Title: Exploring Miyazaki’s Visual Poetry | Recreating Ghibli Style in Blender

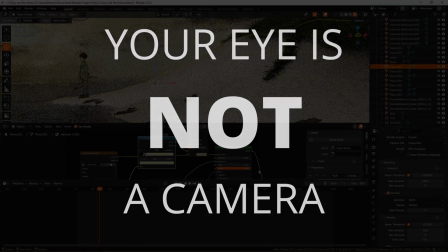(0:00)
Your eye is not a camera. That's what I want you to think about when you create your next 3D scene,
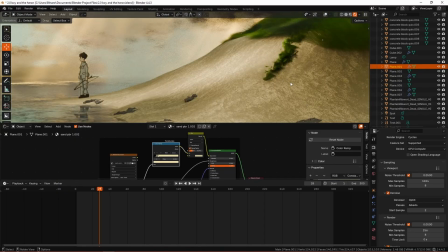(0:05)
which is why we're going to be looking at the composition of this image that I've chosen as I discuss my approach to creating this beautiful,
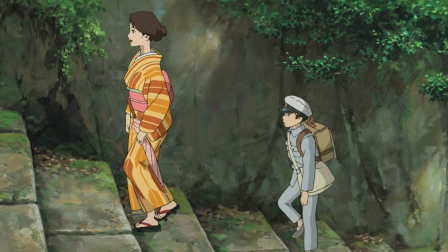(0:12)
beautiful scene from The Boy and the Heron, which is Hayao Miyazaki's latest and likely final movie, which short is what he said before, but it's getting more and more real, guys.
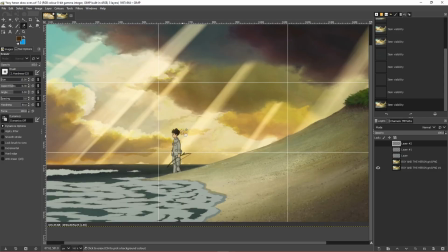(0:20)
And I've chosen this scene for a few different small reasons. One is that it has this really, really beautiful and intricate sky,
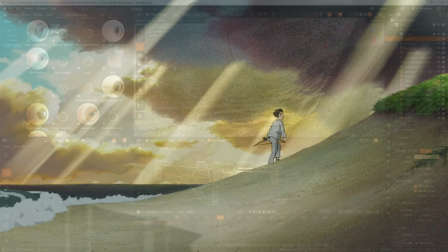(0:27)
which is made using kind of like watercolor style um painting techniques and i think
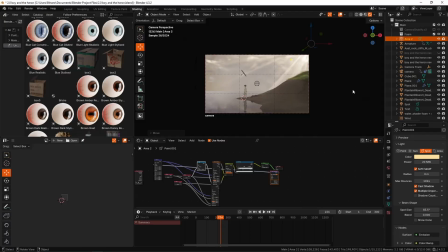(0:32)
that that's going to be quite difficult to achieve in 3ds and that's kind of going to be like my challenge point for this render all right so
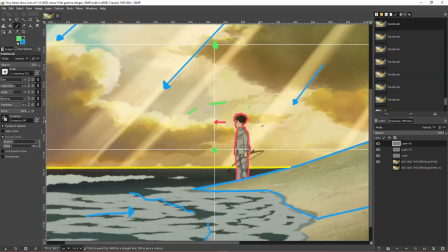(0:37)
let's break it down immediately we're splitting it into the rule of thirds these kind of four points marked in green are the sorts of places where our
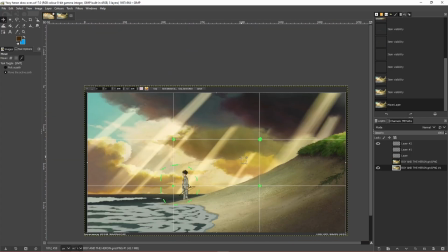(0:44)
eyes are going to kind of naturally be having our attention drawn to mojito isn't actually on one of these like kind of like dots but he's
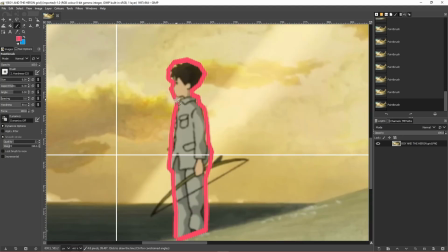(0:51)
in proximity and that's kind of the important thing now i want you to notice the character all right now he's looking off to the left here and now
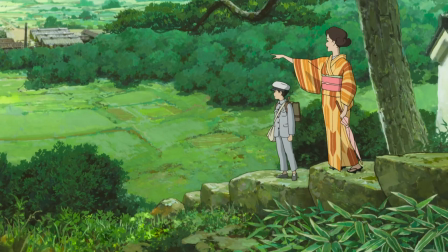(0:59)
there's a concept in film and in games or just any kind of art involving a character called looking room take a look at this for
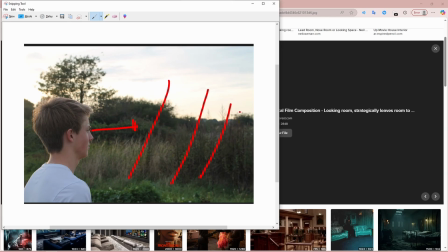(1:07)
instance he's looking this way and we have all of this room basically for him to look at not not exactly what he's looking at because he's going to be looking at something all the way off over here but we've got like a good sense of direction and a good sense of flow to
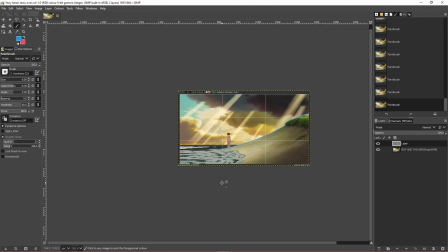(1:20)
the image because his eyes sort of leading us over the image and it's comfortable it's a comfortable feeling however take a look at a scene like
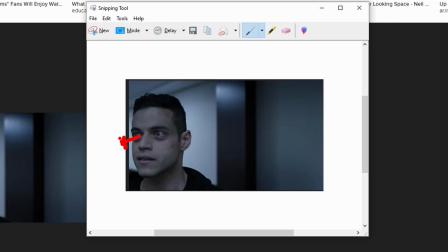(1:27)
this this is from Mr. Robot I'm pretty sure now his eyes are looking here and as you can see there's no there's no relief there's nothing here and we've got all of this antagonizing empty space over here and it gives this impression that the character is sort of unseated in this world and now
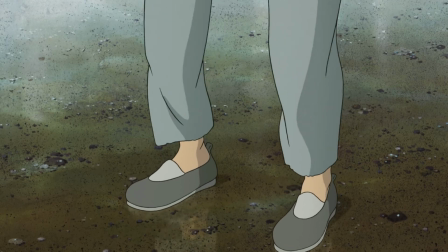(1:43)
I don't want to get too English essay on this but without spoiling anything Mejito in this scene is sort of he's in a new unfamiliar place
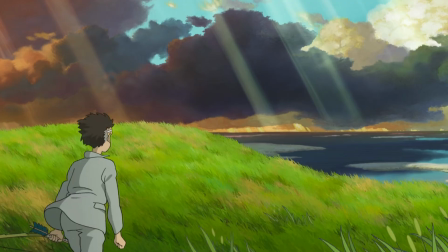(1:52)
and he's exploring and yeah so just think of um every aspect of the image including composition and especially composition because
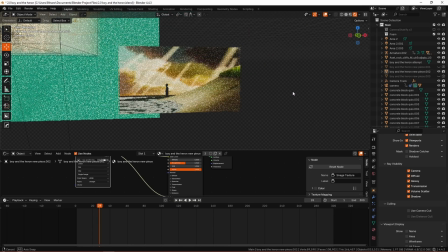(1:59)
it's like as it's not a very difficult thing to do in 3d because you can just kind of bash things around and move them around quite easily so really do think about how
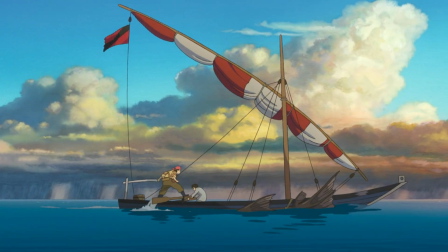(2:07)
you can tell a story and a narrative through your composition like this shot does so well this um blend file this
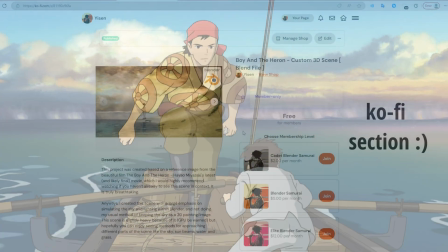(2:14)
entire scene with packed textures and everything is all up on my ko-fi and it is free for members so for all of you guys who are already subscribed on here you
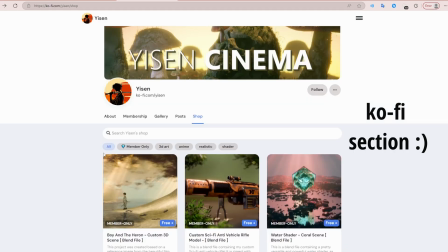(2:21)
guys can pick this up straight away for no cost at all and so the nice thing about being subscribed is you can just keep
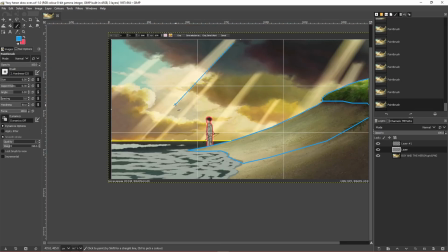(2:27)
grabbing new stuff and old stuff and it's all just going to kind of build up into a collection. All right so moving on we're going to be discussing leading lines in this picture.
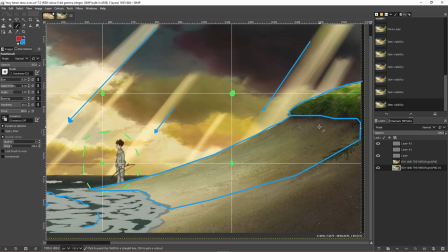(2:36)
So the first one I want us to pay attention to is the slope. This kind of nice gradual slope is going to be important to capture in our render.
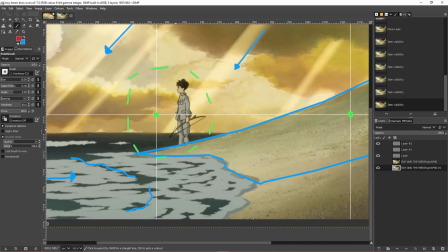(2:43)
The slope runs your eye down it like water and straight into mojito because obviously the slope is taking up a large proportion of the image
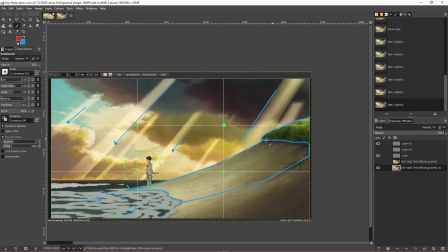(2:51)
and so your eyes probably actually going to for a nanosecond land on the slope first now what i mean when i say that is that your eye cannot
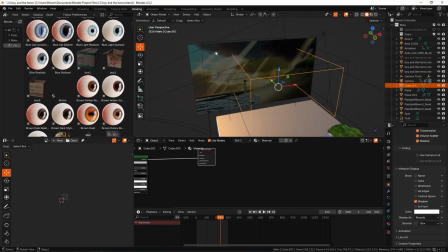(2:59)
take in everything at once and that is why we must design an image composition intelligently in order to have the viewers eye look at
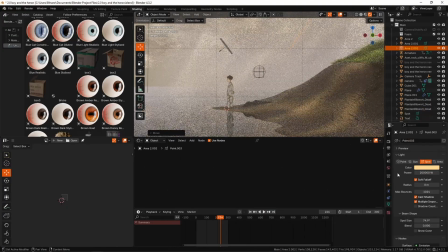(3:06)
the intended things in the intended order and with the intended amount of focus as well now obviously with a disclaimer that you're not going to be able to psychologically
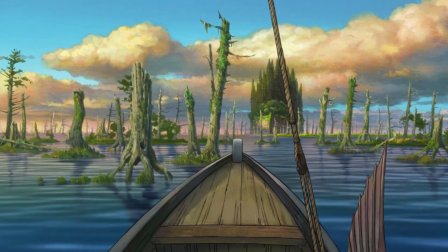(3:14)
trick every single one of a thousand people to look at your image in the same way but you want to design it in a way that even
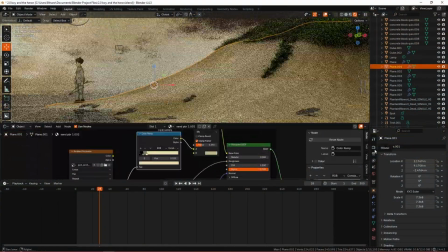(3:21)
two-thirds of them will get a similar kind of like nice viewing experience this is what makes composition important because if everything has the same visual
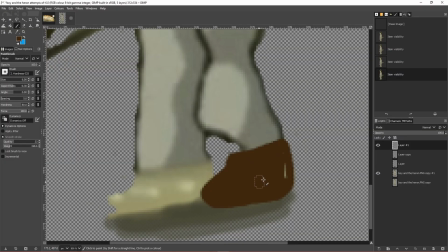(3:28)
weight it's unpleasant and kind of confusing because your eye doesn't know where to go and so it just kind of goes everywhere one by one arbitrarily if there's a clear
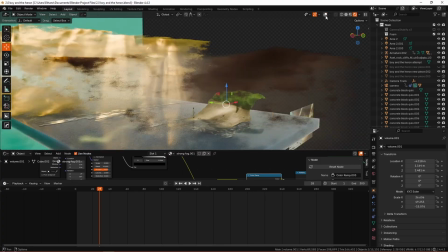(3:35)
path it's much more pleasant and you can get across your message to your viewer a lot easier the other leading lines that i
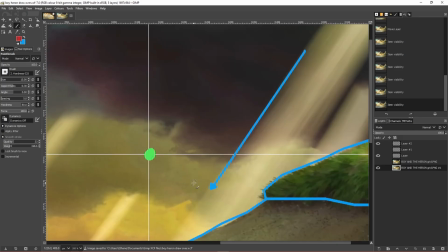(3:42)
want to point out are these god rays these These god rays are all pointing down into an angle and where does the angle go?
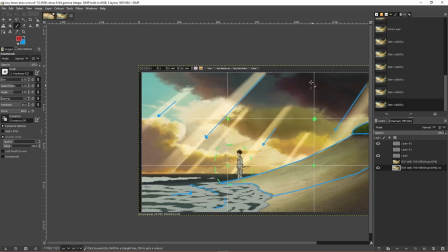(3:48)
To mihito. It kind of brings us to mihito and it kind of goes in the direction of the way he's looking and creates
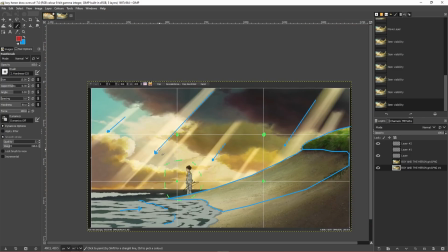(3:54)
a sense of flow and sort of like rhythm to the image like there's a direction.
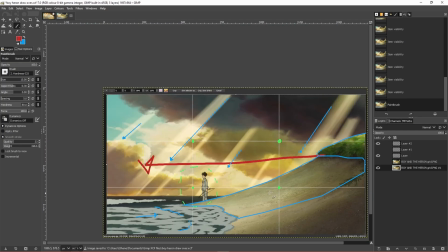(4:00)
Like if I was to draw a red arrow everything's kind of going that way. Right to left.
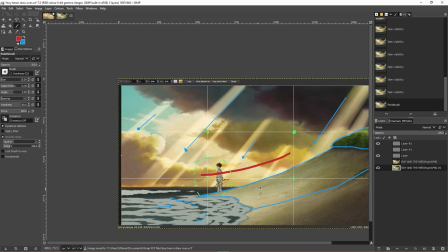(4:05)
I don't want to yap too much so we're just going to kind of like go with that.
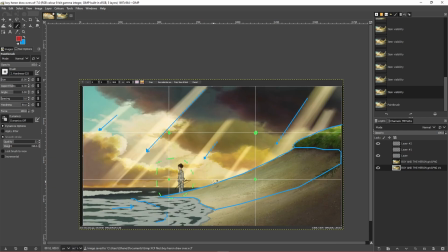(4:08)
But you can kind of see how it is relatively important that you try and understand at least some of what's
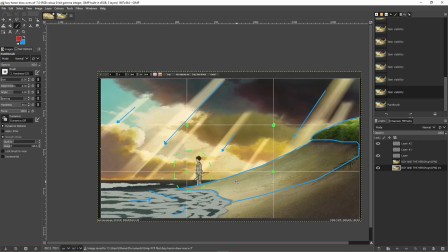(4:14)
going on with the image beforehand so you know what is and isn't important to bring through to the render.
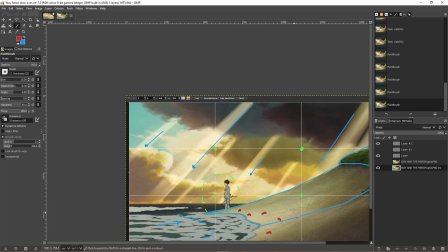(4:20)
For instance if I add a bunch of little rocks throughout the sand here, that is going to be ever so slightly distracting but it's not going to take away too much.
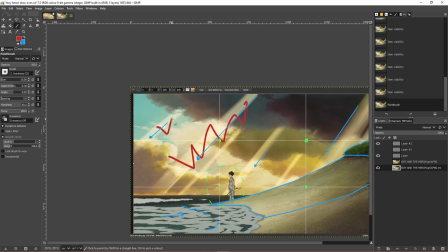(4:27)
If we remove all of these god rays and just have a blank background,
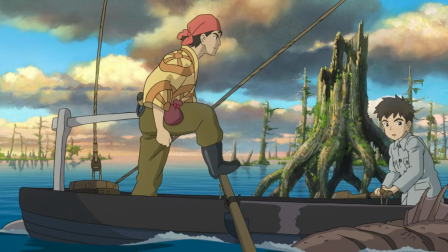(4:31)
now the sky is suddenly no longer interacting with the composition the same but don't get analysis paralysis and try and understand absolutely everything like that.
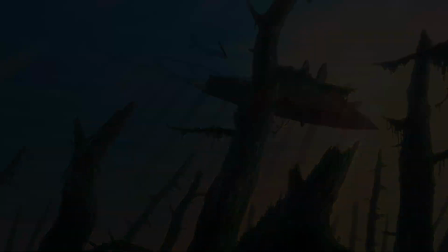(4:39)
As always thank you so very much to all of my loyal supporters smittering for
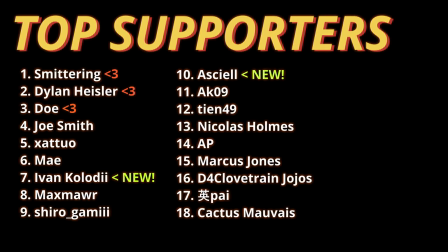(4:44)
the long time subscription dylan heisler for being an absolute legend and
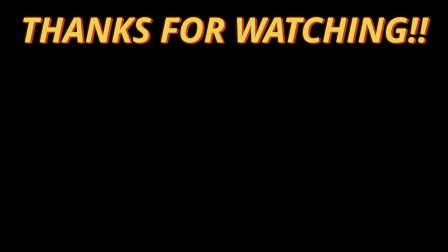(4:48)
being my one and only um youtube based subscriber i'm dupli appreciative of that um you guys are all killing it so i'd like to give you guys some more entertainment some more material with that thank you so very much for watching it's been years and goodbye